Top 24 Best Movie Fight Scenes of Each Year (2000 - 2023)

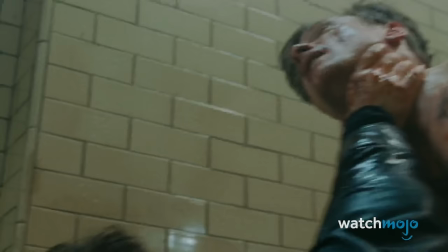[8:13]
The brutal, stark realism of this scene makes for a shocking and visceral experience that distinguishes it from other movie fights from 2007, and indeed,
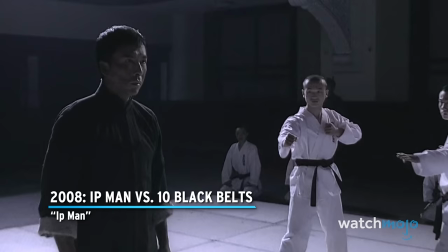[8:21]
many other years. 2008, Ip Man vs. Ten Black Belts, Ip Man In this biopic battle,
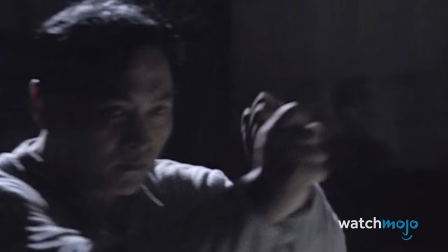[8:29]
Donnie Yen takes on the role of the titular grandmaster of the martial arts style Wing Chun.
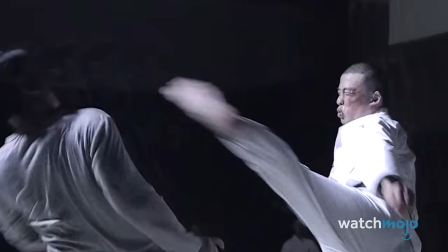[8:33]
Sadistic leaders of the Japanese occupation army force local Chinese citizens to fight for rice against karate masters.
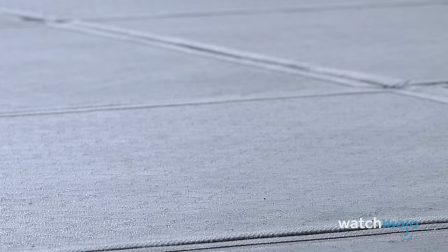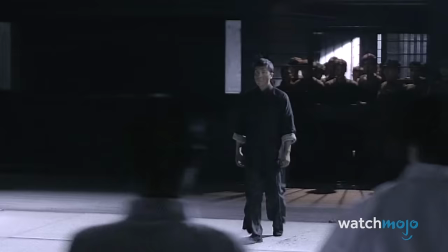[8:47]
Angered by the death of his friend in one of these matches, Ip Man challenges ten black belts.
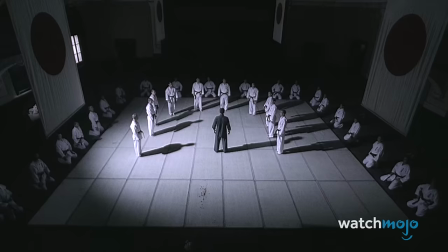[8:52]
He doesn't just defeat them all, he completely destroys them.
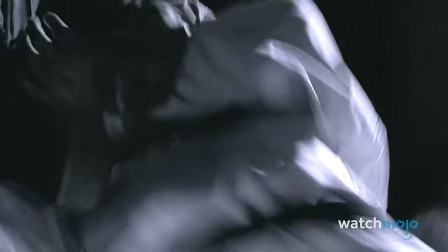[8:55]
The broken bones and powerful rapid-fire hits are heightened by Donnie Yen's emotionally charged performance,
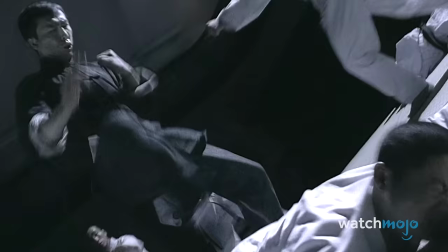[9:01]
creating a fight that's tragic, haunting, and utterly electrifying.
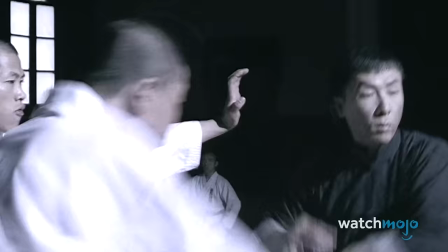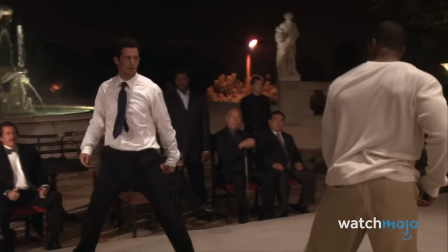[9:11]
Major props to the last guy for not giving up, even in the face of that overwhelming onslaught.
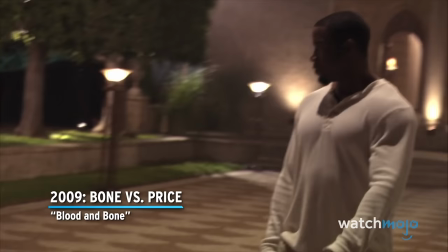[9:17]
2009 Bone vs. Price Blood and Bone It may have occurred in a direct-to-video movie,
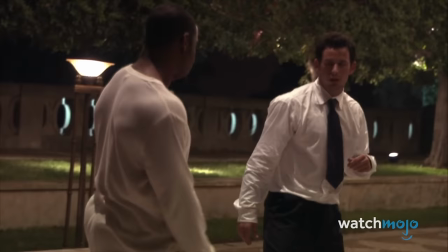[9:24]
but that doesn't make this Blood and Bone fight any less legit.
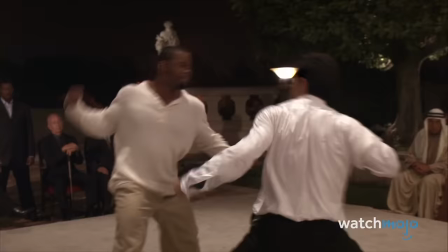[9:27]
Isaiah Bone squares off in a match against Pretty Boy Price in an underground ring, observed by a wealthy audience.
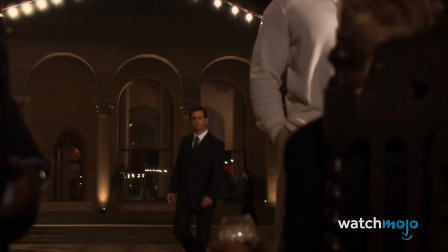[9:33] You're ready to fight, Mr. Bone. And if I don't? Then I'll beat you where you stand.
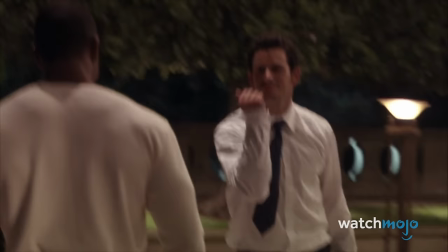[9:41]
Need I say more? The two of them gradually feel each other out, and while their moves are performative at first, the intensity of the bout increases over time.
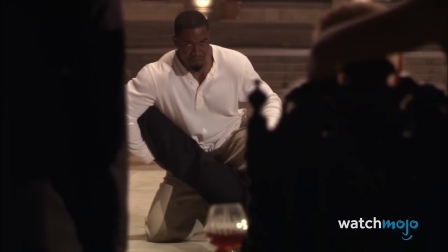[9:51]
Price gets too cocky, though, and Bone rapidly punishes him for it.
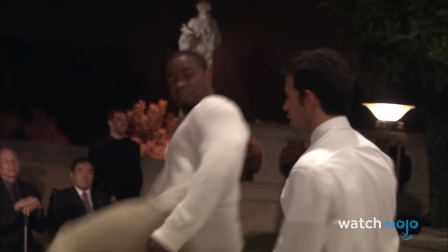[9:56]
Although he ultimately forfeits, it's clear that Bone was the victor here.
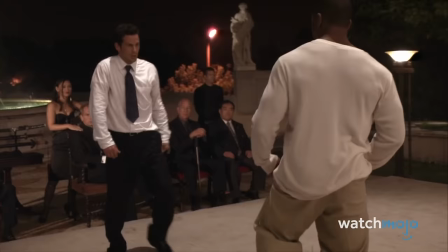[10:01]
The setting of two guys in a ring may seem simple, but the choreography is incredible,
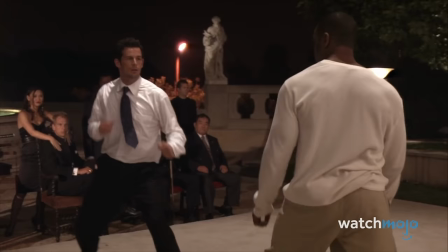[10:06]
featuring rapid exchanges, high kicks, grappling, and that remarkable double roundhouse kick from Bone.
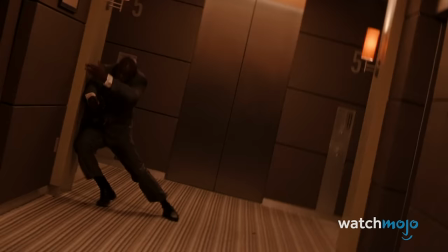[10:13]
2010, Rotating Hallway Fight This fight scene from 2010's Inception is just as mind-bending as the rest of the surreal thriller.
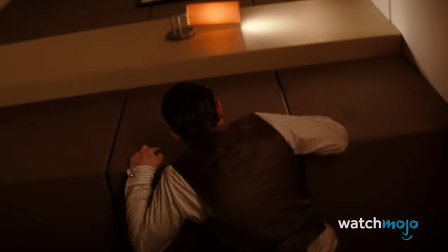[10:22]
In the scene, Yusuf is driving a van carrying Arthur and his fellow dream thieves, who are all sedated in a shared dream set in a hotel.
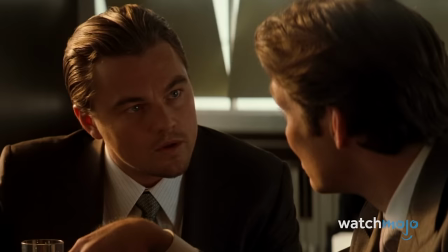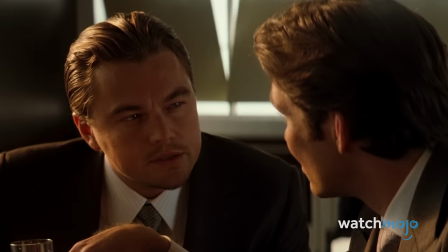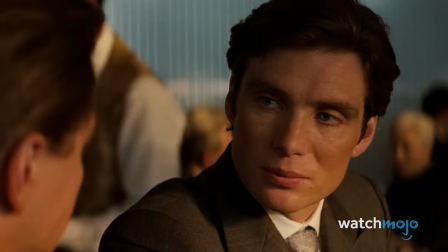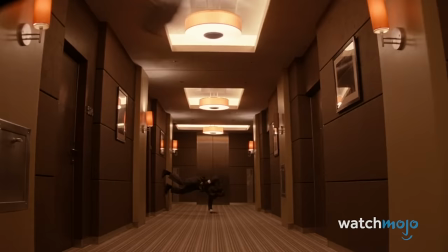[10:47]
While Arthur confronts several assailants in a hallway, Yusuf flips the van, shattering the gravity in the hotel.
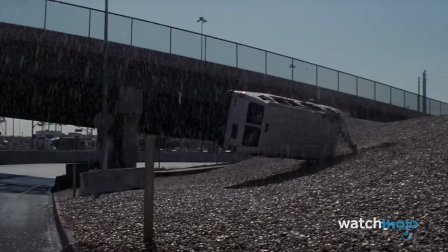[10:54]
This unique concept results in a visual spectacle of a fight, as Arthur and his foes struggle to navigate the ceiling,
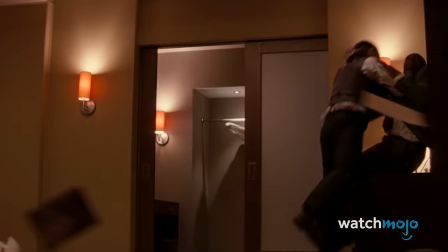[11:01]
floor, and walls of the hallway and an adjacent room, all in zero-G.
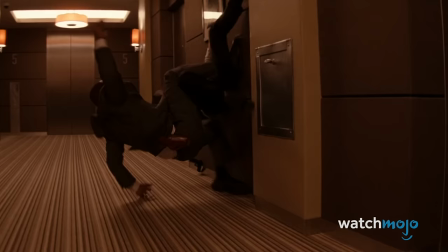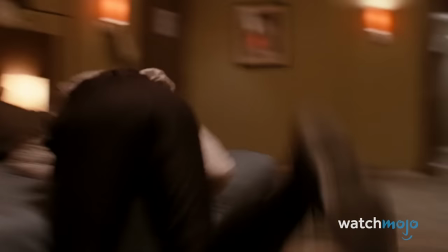[11:15]
For as grounded as the physical combat is, the use of the environment is out of this world.
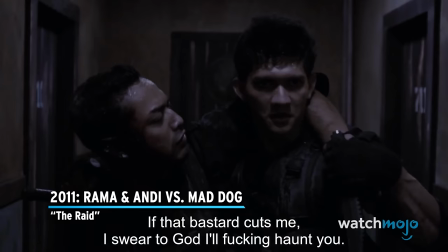[11:21]
2011. Rama and Andy vs. Mad Dog. The Raid.
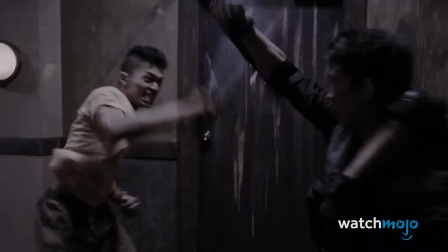[11:25]
Although this Indonesian action film features plenty of intense fights, including its own spectacular hallway brawl, the standout is undoubtedly the final clash.
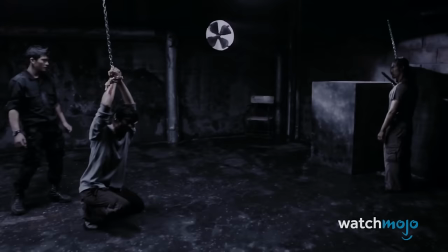[11:34]
Rama arrives as Mad Dog is torturing his brother Andy.
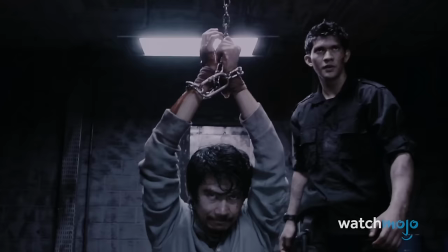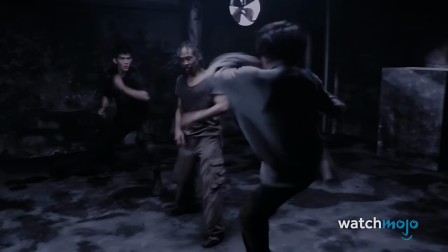[11:46]
With an undying passion for combat, Mad Dog lets Andy go, to ensure he gets a better fight from two opponents.
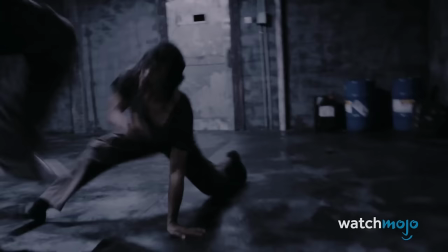[11:53]
And what a fight it is!
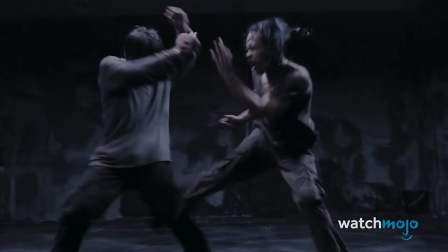[11:54]
On a technical level, their battle is nothing short of incredible, with grounded yet extravagant choreography featuring high knees and several gnarly throws.
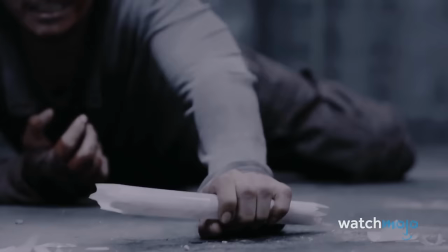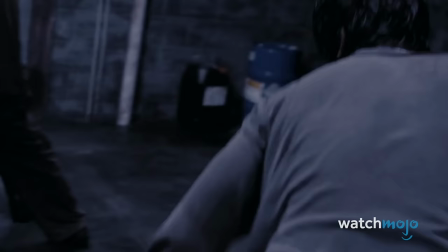[12:09]
But it's only through pure chance that the brothers are able to overcome Mad Dog's inhuman persistence.
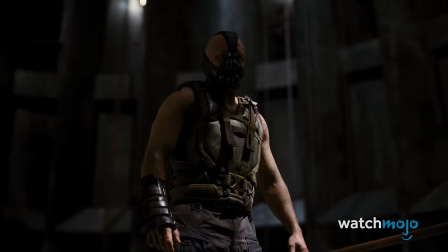[12:15]
The ferocity and violence build and build right along with the music up until the final bloody conclusion.
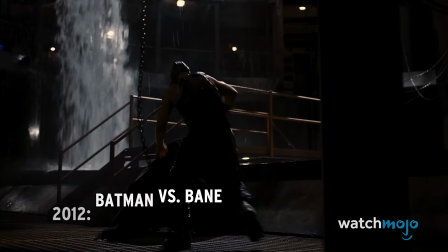[12:22]
Truly breathtaking. 2012. Batman vs. Bane.
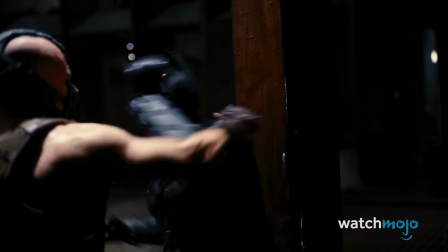[12:26]
The Dark Knight Rises When most people think of superhero fights, they typically envision the hero triumphing over the villain.
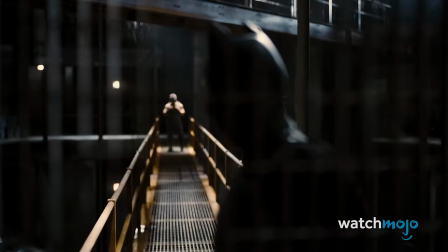[12:33]
This one is the stark opposite. Led into a trap by Selina Kyle, Batman is faced with the mass terrorist Bane.
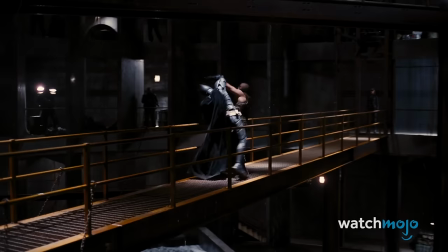[12:40] Bane. Let's not stand on ceremony here. Mr. Wayne.
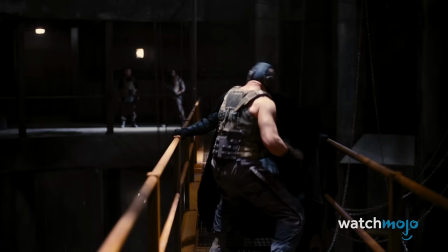[12:48]
Despite Batman's skills in building anger, Bane is completely unaffected by his every move.
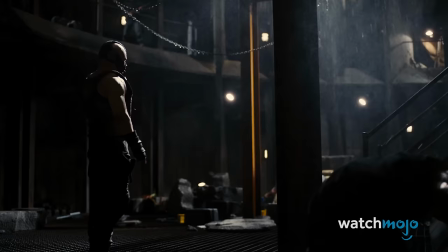[12:53]
The villain taunts the Dark Knight throughout their battle, before revealing his plans and breaking the hero's back.
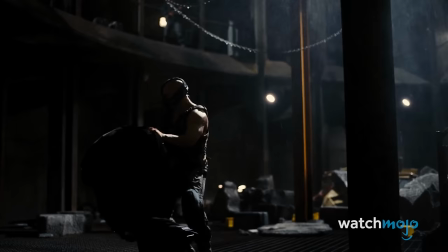[12:59] I was wondering what would break first.
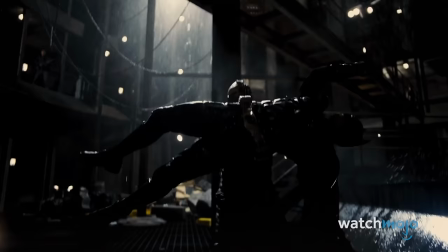[13:06] Your spirit?
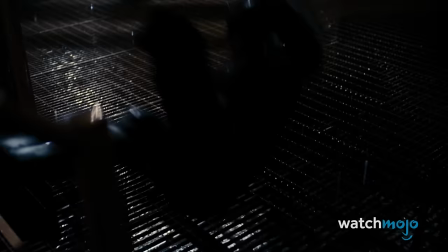[13:12] Oh, your body!
The near absence of music heightens the impact of each blow, adding to the mounting sense of despair.
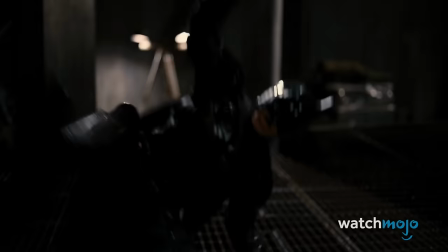[13:21]
Throw in some creative use of the environment and many iconic quotes from Bane,
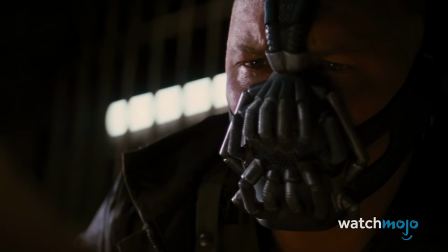[13:25]
and this doubles as a fantastic fight and a terrifying way to establish an antagonist.
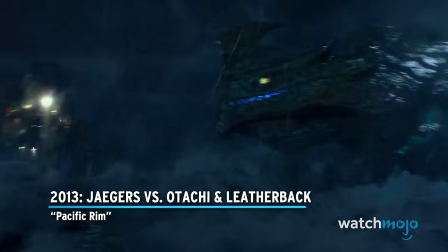[13:31]
2013, Yeagers vs. Otachi and Leatherback, Pacific Rim.
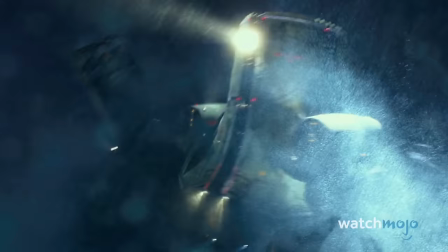[13:36]
This 2013 sci-fi epic features several battles between giant robots, or Yeagers,
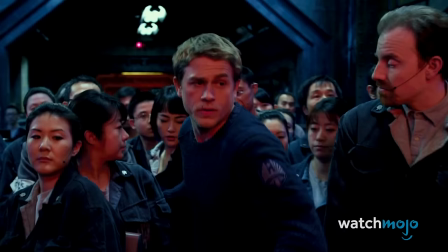[13:41]
and interdimensional monsters known as However, the fight in Hong Kong is easily the standout.
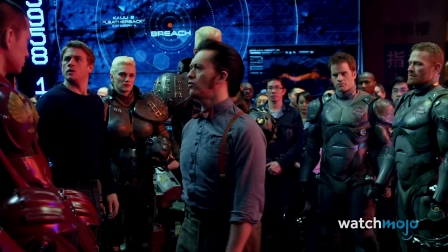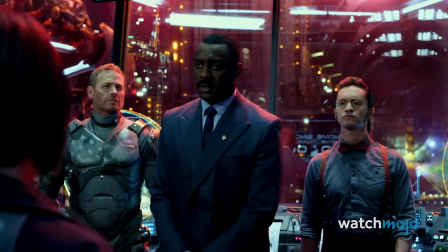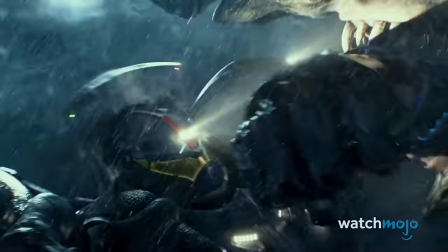[13:58]
Initially, a trio of Yeagers are dispatched to take care of two Kaiju, nicknamed Otachi and Leatherback.
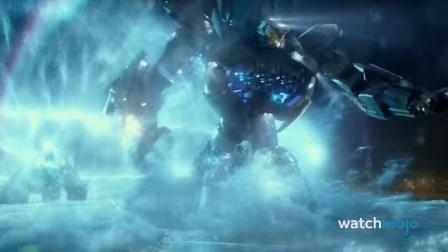[14:04]
But both monsters overwhelm them, destroying two of the Yeagers and crippling the third.
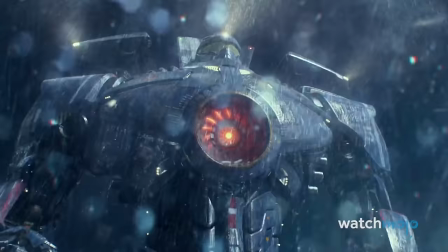[14:09]
Ultimately, Gypsy Danger is deployed, and successfully defeats both rampaging beasts.
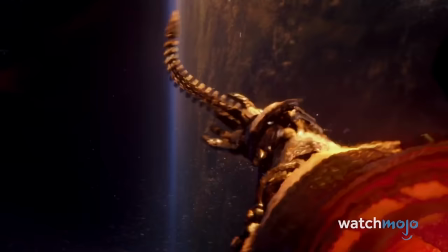[14:14]
The rain-swept, neon-lit cityscape serves as a beautiful backdrop, enhancing the visual spectacle.
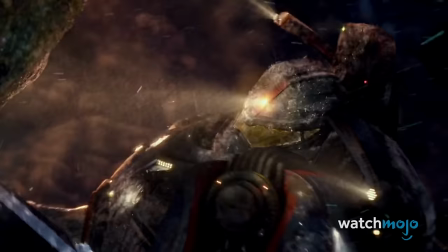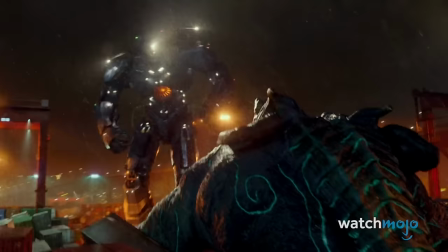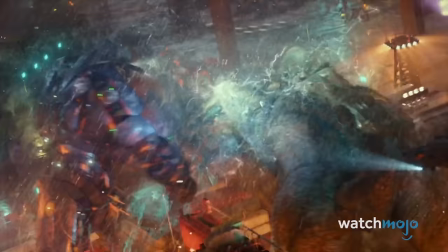[14:30]
Even more, the film brilliantly exploits its absurd premise, with moments like a huge boat being used as a bat.
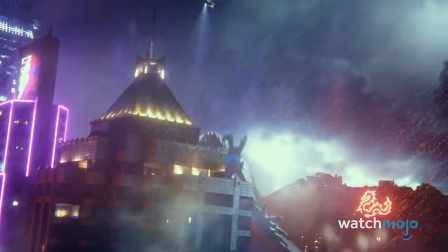[14:37]
It's giant mechs fighting giant monsters! What more could you ask for?
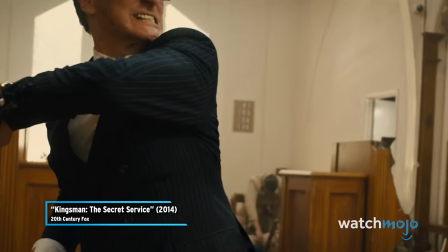[14:44]
Cinema in 2014 was stacked with numerous breathtaking combat scenes.
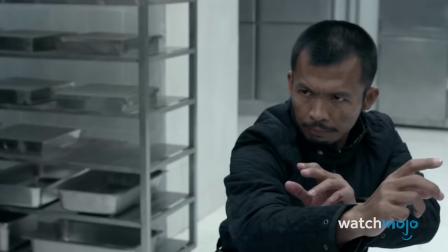[14:49]
While the church fight from Kingsman certainly ranks high, The Raid 2 went above and beyond to deliver some insane action in this scene.
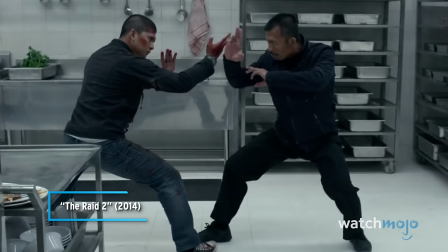[14:57]
Rama comes upon the assassin in a kitchen while heading towards their mutual boss.
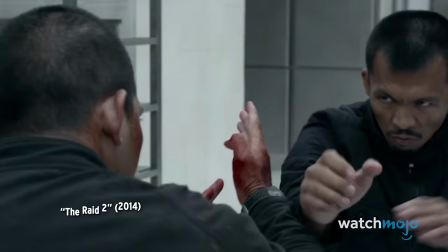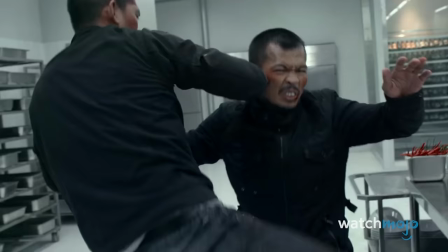[15:07]
The ensuing fight is a textbook example of telling a story through choreography.
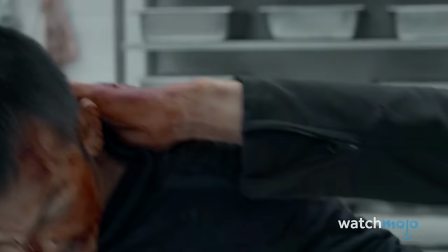[15:11]
It begins with simple hand-to-hand combat, escalates to incorporating their environment, and ultimately culminates in a dramatic knife showdown.
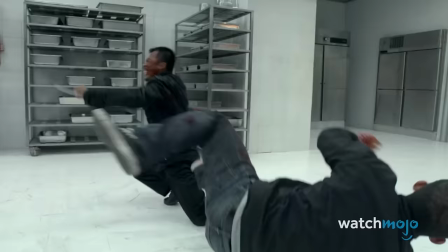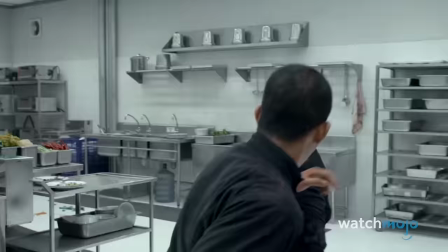[15:26]
Loaded with remarkably imaginative choreography,
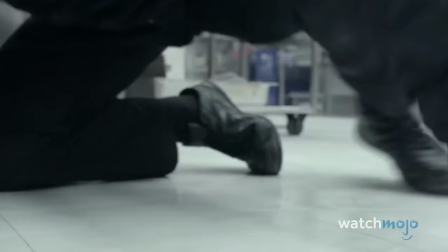[15:29]
inventive use of space, and an absolutely vicious conclusion, the kitchen fight isn't just the best of 2014.
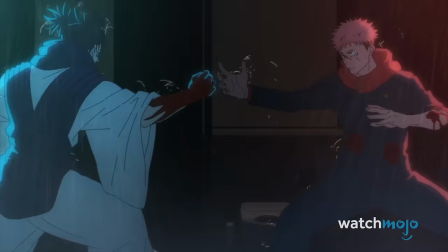[15:36]
It's one of the best, period. Even anime pays tribute to it.
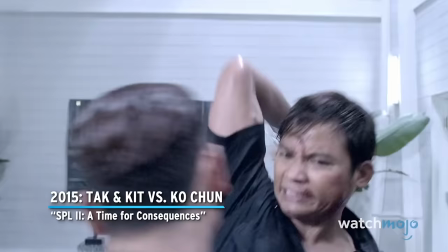[15:40]
2015, Tuck and Kit vs. Ko-Chun, SPL 2, A Time for Consequences.
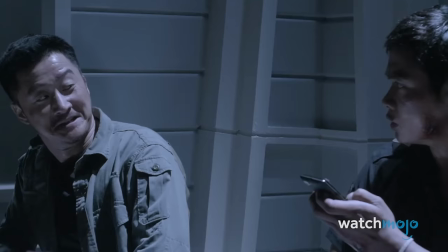[15:46]
Ten years later, and Tony Jha's still got it. The Muay Thai master is paired with Chinese star Wu Jing as Tak and Kit, respectively.
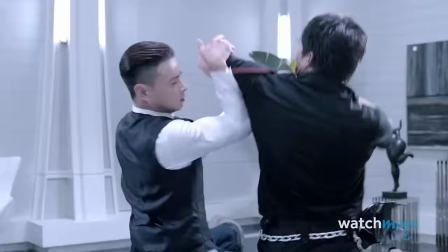[15:53]
The finale of the film sees the duo battle Ko Chun, the corrupt warden at the prison where Tak works in a high-rise building.
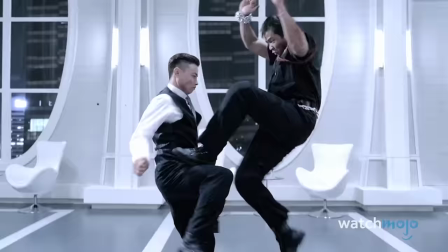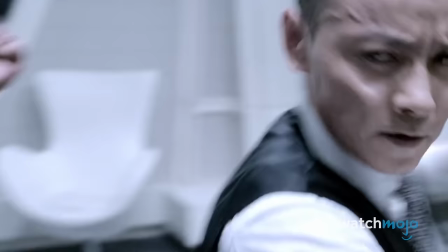[16:08]
The furious two-on-one fight is epic in every sense of the word.
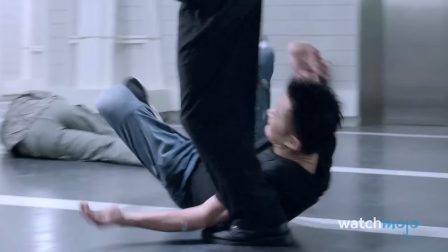[16:12]
From the deft display of opposing fighting styles to the grandiose classical music that scores it.